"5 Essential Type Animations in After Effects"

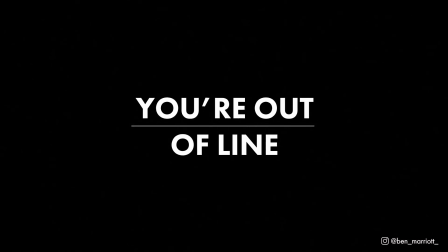(0:00)
In this video, I'm going to show you 5 super practical techniques to make your type look great in any motion graphics project.
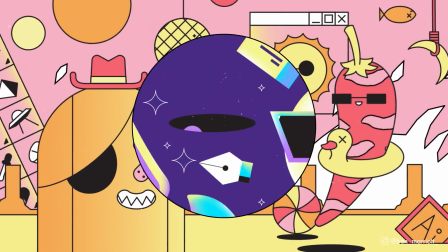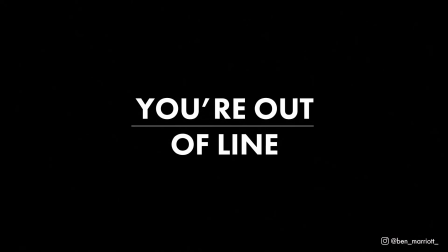(0:14)
After years and years of client work, these are my go-to methods to elevate type animations quickly and effectively. If you've got type in your project, you probably want it to be red, so don't go over the top with any zany or bouncy effects.
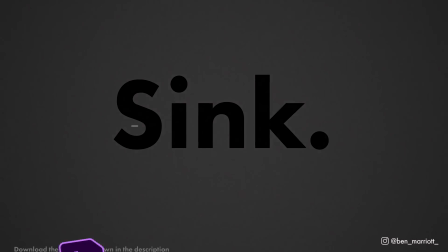(0:27)
You really want your type to be more subtle and feel deliberate. And you can download this project file for free in the description as well.
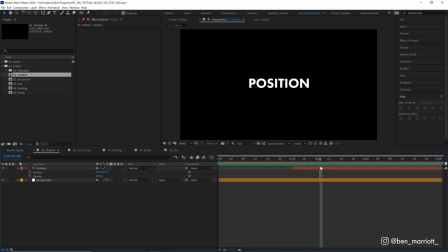(0:33)
So let's start off with something really basic, a straight up, really clean, really sharp position animation, and we're gonna add a bit of flavor into it later. So I do apologize if I cover some topics that you already know. So we've got our text layer right in the middle. This is where we want it to finish. So we're gonna keyframe its position property here and then work backwards from where we want it to enter.
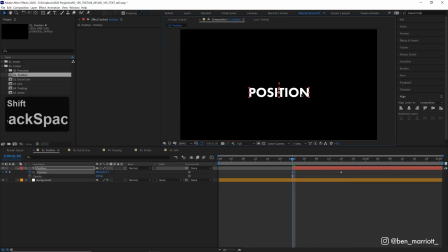(0:51)
So at the start of the animation, let's just drag it down and we don't need it to move too much. That's probably too much. Let's drag that up a bit. There, it doesn't need to travel far at all. Now let's easy ease those with F9 and let's go into our graph editor, and in the speed graph,
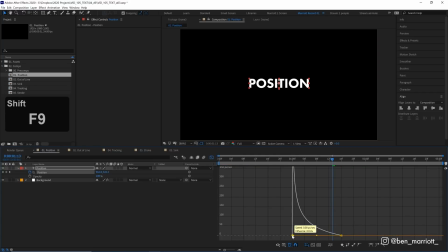(1:05)
I'm just going to drag this curve way over to the left and this one way over to the left as well, so we have as steep of an easing as possible. So now it starts fast and really eases into its final resting position. Now this can work fine on its own, but let's add some opacity animation as well.
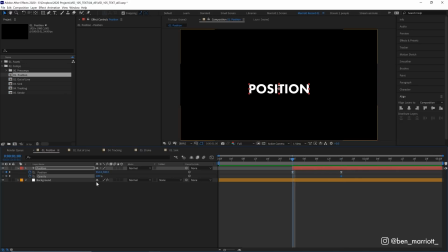(1:18)
So let's keyframe its opacity at 100 at the end of the animation and then 0 at the start, and let's create the same easing on those keyframes. There, this type animation will work in 90% of all your client projects. But there's a couple of things we can do to elevate it further. One is to add a subtle color animation.
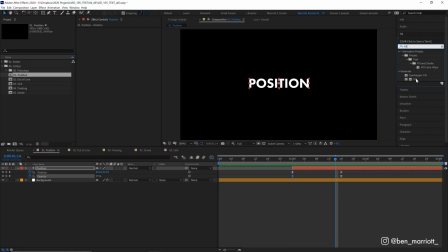(1:35)
So let's go over to our effects and presets, find the fill effect, and the default red is actually pretty good, so we're going to keep that. And at the very start of our animation, keyframe its color to be red, and then a little bit later, maybe not the full length of our animation, let's change that to white.
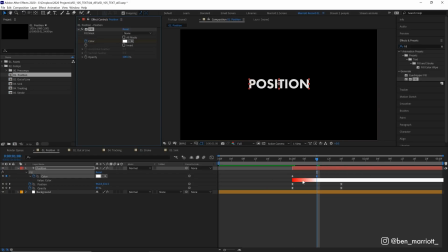(1:52)
There. We can press U on our keyboard to bring up our keyframes down here. And with the fill effect, we get a nice little description of our color down here. And let's just easy ease that back keyframe with F9. Now if we play it back, we get a really subtle bit of color as it pops in.
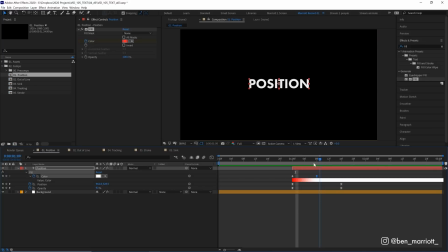(2:06)
So it starts off red when it's barely visible and then quickly becomes white. This is something I noticed in the Stranger Things title sequence.
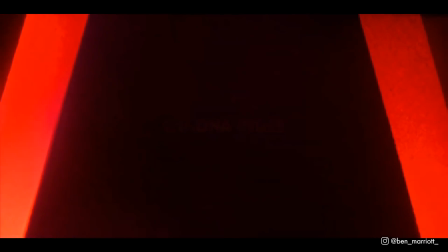(2:13)
And I thought, ah, that's a really good way to just add a bit of something extra to a really simple fade-in animation.
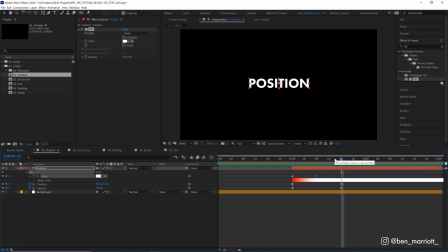(2:19)
Now another thing we can add to this animation is to add a blur effect. So let's hide our fill effect for now and add the effect Gaussian blur. Let's keyframe its blurriness at 0 and then come forward and keyframe it at 20. Let's easy ease those keyframes as well. And now when it enters, it's slightly out of focus at the start.
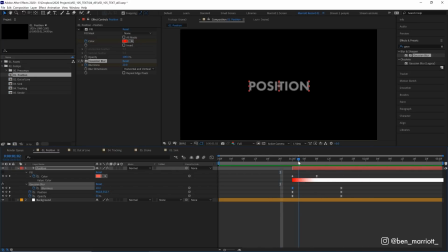(2:35)
And this is just something really subtle and just adds a bit more polish to your animation, if that serves the design style you're working in.
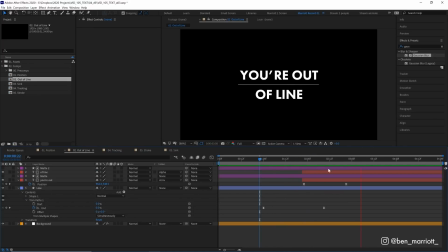(2:41)
Done. Now let's go on to text coming out of a line. Now this effect is beloved by clients.
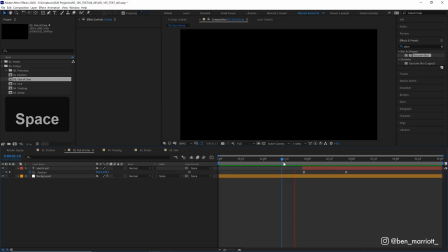(2:47)
There is even a meme about it. So here's how to do it. So we've got our text animating its position, like in our previous comp.
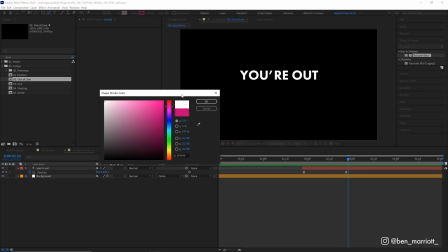(2:53)
And now we're gonna draw a line. We're just gonna grab our pen tool, change its stroke to white, and change its stroke width to maybe 2.
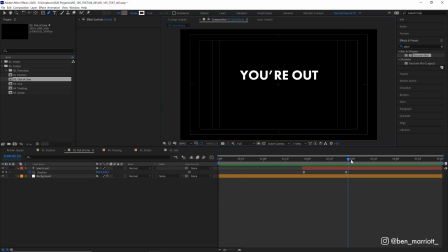(2:59)
I'm actually gonna bring up our title action safe area so I can just see the middle of our comp. And I'm gonna draw a line by clicking down, holding shift, and clicking down on the right. We can use our align tools to align that to the very center as well. And we can get rid of our title safe now. Great, now let's open up its properties and add a trim paths.
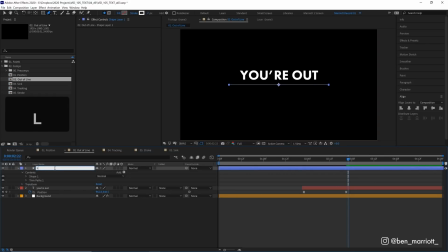(3:17)
Let's also name that layer line because we always label our layers. And if we open up the trim paths properties, we can see we have the start and the end, and they determine how much of our line is visible through what percentage of the path. If we just grab our end percentage and scrub through that, we can see that it starts drawing on our line from 0 to 100.
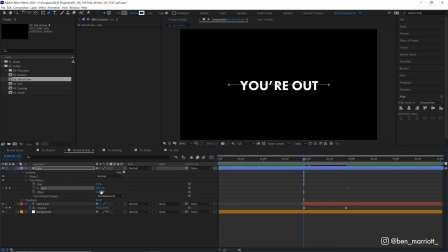(3:35)
So let's keyframe the end at 100. And at the start of our animation, if we drag that down to 0, we can see we've animated our line drawing on. Now, if we want our line to draw out of the middle, we can keyframe the start and end at 0 and 100 respectively at the end of our animation. And then at the beginning, let's keyframe them both at 50. So it starts animating from halfway through the path.
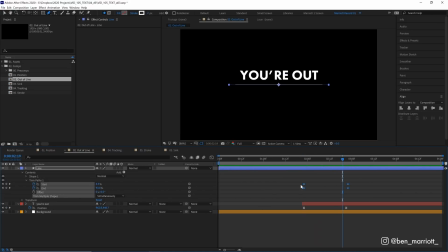(3:55)
There we go, we've got our line animation. Let's drag that in front of our text as well. There, let's add some easy ease with F9 and increase those in the graph editor.